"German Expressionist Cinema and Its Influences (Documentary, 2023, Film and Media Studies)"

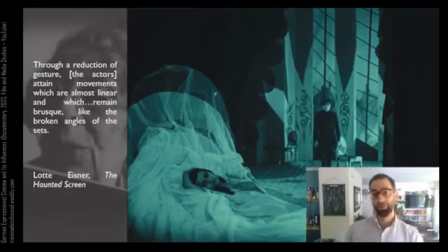Lottie Eisner will in fact note that one of the hallmarks of German Expressionist cinema is a certain kind of performance style. She says, through a reduction of gesture, the actors attain movements which are almost linear and which remain brusque, like the broken angles of the sets, which I think is perfectly illustrated here.
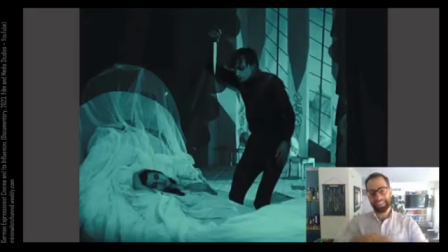And then finally note that the kind of graphic payoff of this entire sequence is made when Cesare takes out his knife and lifts it above his head so that we can see how it perfectly echoes the motif of those blade-like shapes that we saw earlier.
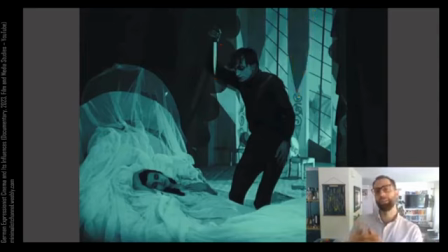It's almost as if every little detail of the set, including the actor's performance, portends the violence of the action in this sequence. The violence tied to the very shape of the murder weapon, the knife.
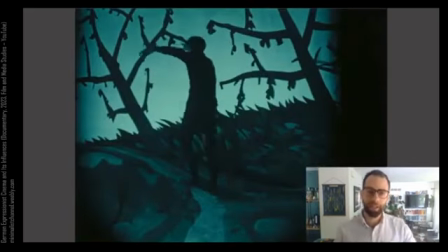You can see similar moments where performance style and gesture correspond with the environment,
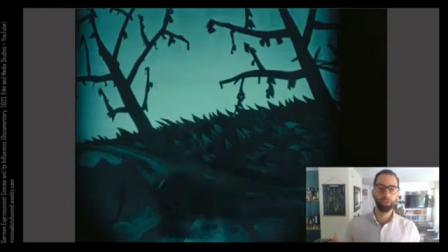such as here when Cesare's strange posture and gesture, which seems otherworldly,
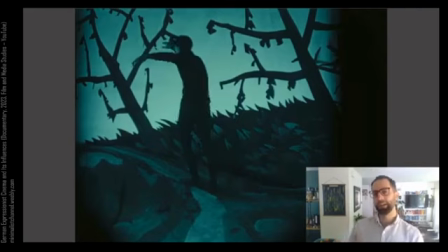unnatural, stilted, robotic, seems to quite deliberately mimic the shape of the exaggerated trees in the set.
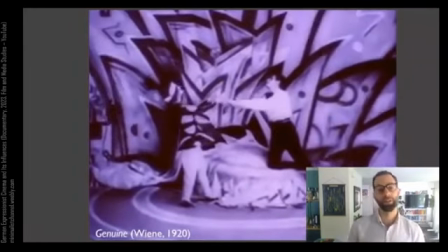And to see how this is executed in another German Expressionist film by the same filmmaker, Genuine from 1920 by Robert Wiene,
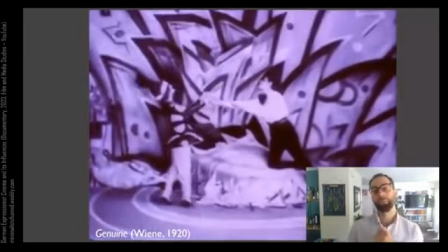notice here how the posture of the woman on the left perfectly corresponds with the lines behind her.
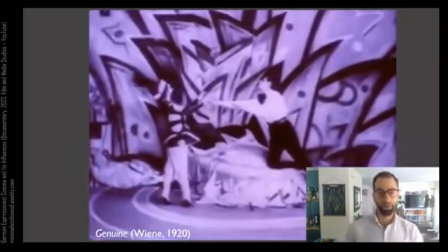She holds this posture in one sense to evoke the distance that she's creating with the male figure on the right.
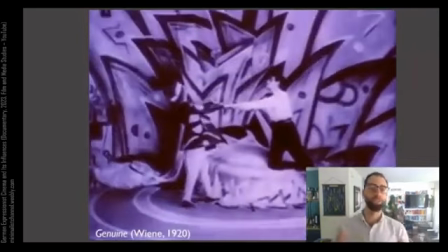Right, and both of them kind of hold their bodies at angles to reflect his pursuit and her retreat.
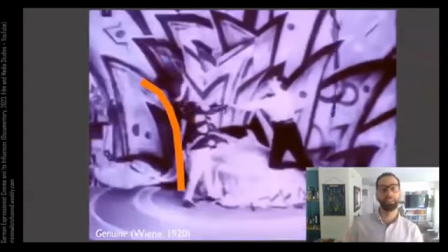But also notice how the lines in the background wall seem to spill out from her gesture.
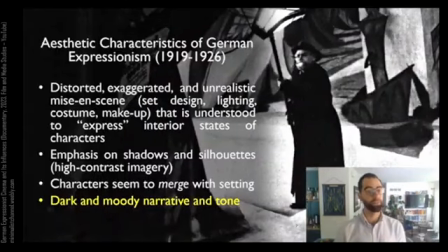And the final thing that I want to note about the characteristics of German Expressionism is a kind of dark and moody narrative and tone.
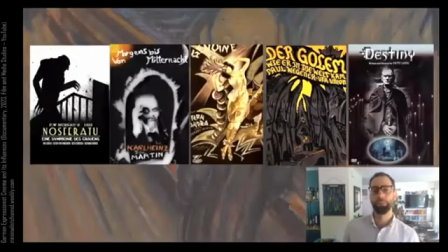If you just look at a cluster of the most exemplary German Expressionist films, they all kind of have a dark, moody, mystical quality. It's important to note that the core idea of Expressionism, which is that interior feelings express themselves in the exterior world,
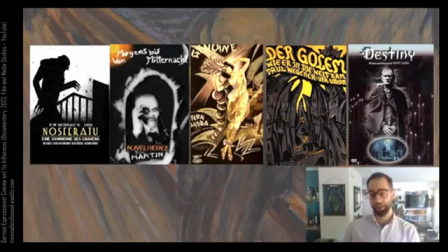doesn't necessarily need to imply that those feelings are dark and anxious, but it tends to be the case that when we're talking about German Expressionism, those feelings are almost exclusively dark. And Eisner will talk about this.
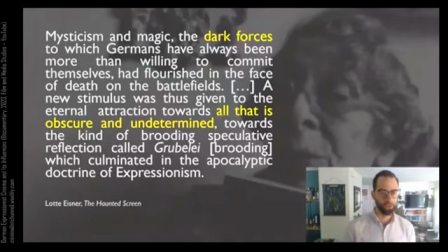She says, mysticism and magic, the dark forces to which Germans have always been more than willing to commit themselves, had flourished in the face of death on the battlefields. That is, the battlefields of World War I. A new stimulus was thus given to the eternal attraction towards all that is obscure and undetermined,
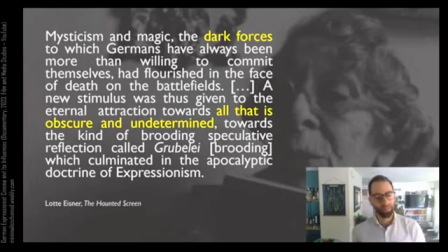towards the kind of brooding, speculative reflection called Grübele, that is brooding, which culminated in the apocalyptic doctrine of Expressionism. So you don't have to accept Eisner's essentialism of the German people, which is sort of littered throughout her entire book.
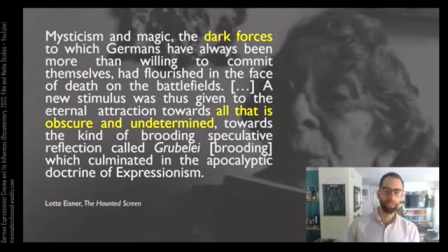But all I want to pull out of this passage is the sense that if German Expressionism is inevitably tied to feelings spilling out of post-World War I Germany, it makes sense that German Expressionism is an almost exclusively dark cinematic movement,
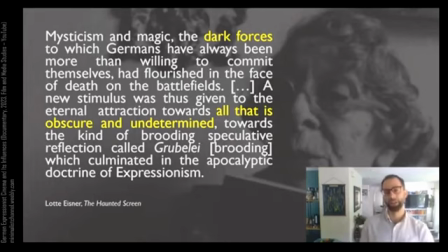also full of mysticism and magic, flirtations with the supernatural.
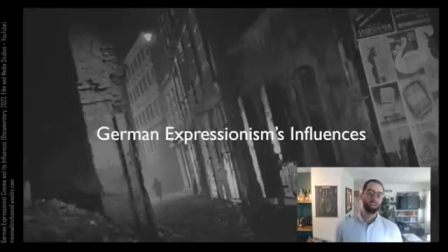Hi folks, and welcome to our second video on German Expressionism. In this video, we're going to be talking about some of the influences that German Expressionism had on cinema that came after it.
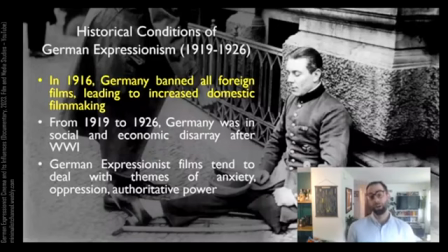Remember, in the last video, we talked about two main things.
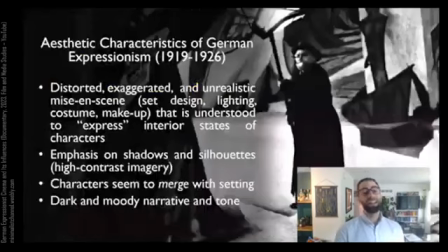First were some of the historical conditions of German Expressionism, and second, some of the aesthetic characteristics of German Expressionism.
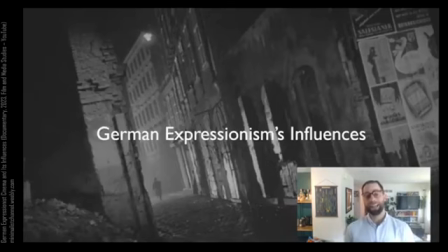In this video, we're going to talk about movies that came after the movement that were influenced by it.
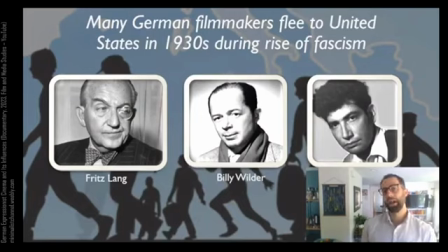So, German Expressionism is often understood to have a major influence on American filmmaking. And one of the reasons for that is in the 1930s, a lot of German filmmakers were fleeing Germany as Hitler and the Third Reich was coming into formation.
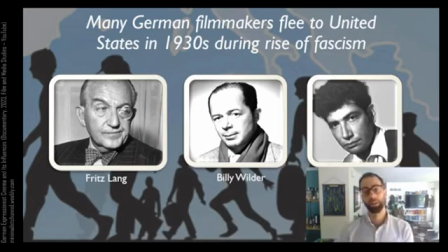Filmmakers like Fritz Lang, Billy Wilder, Edgar Ulmer, and many more would start to make films in the United States.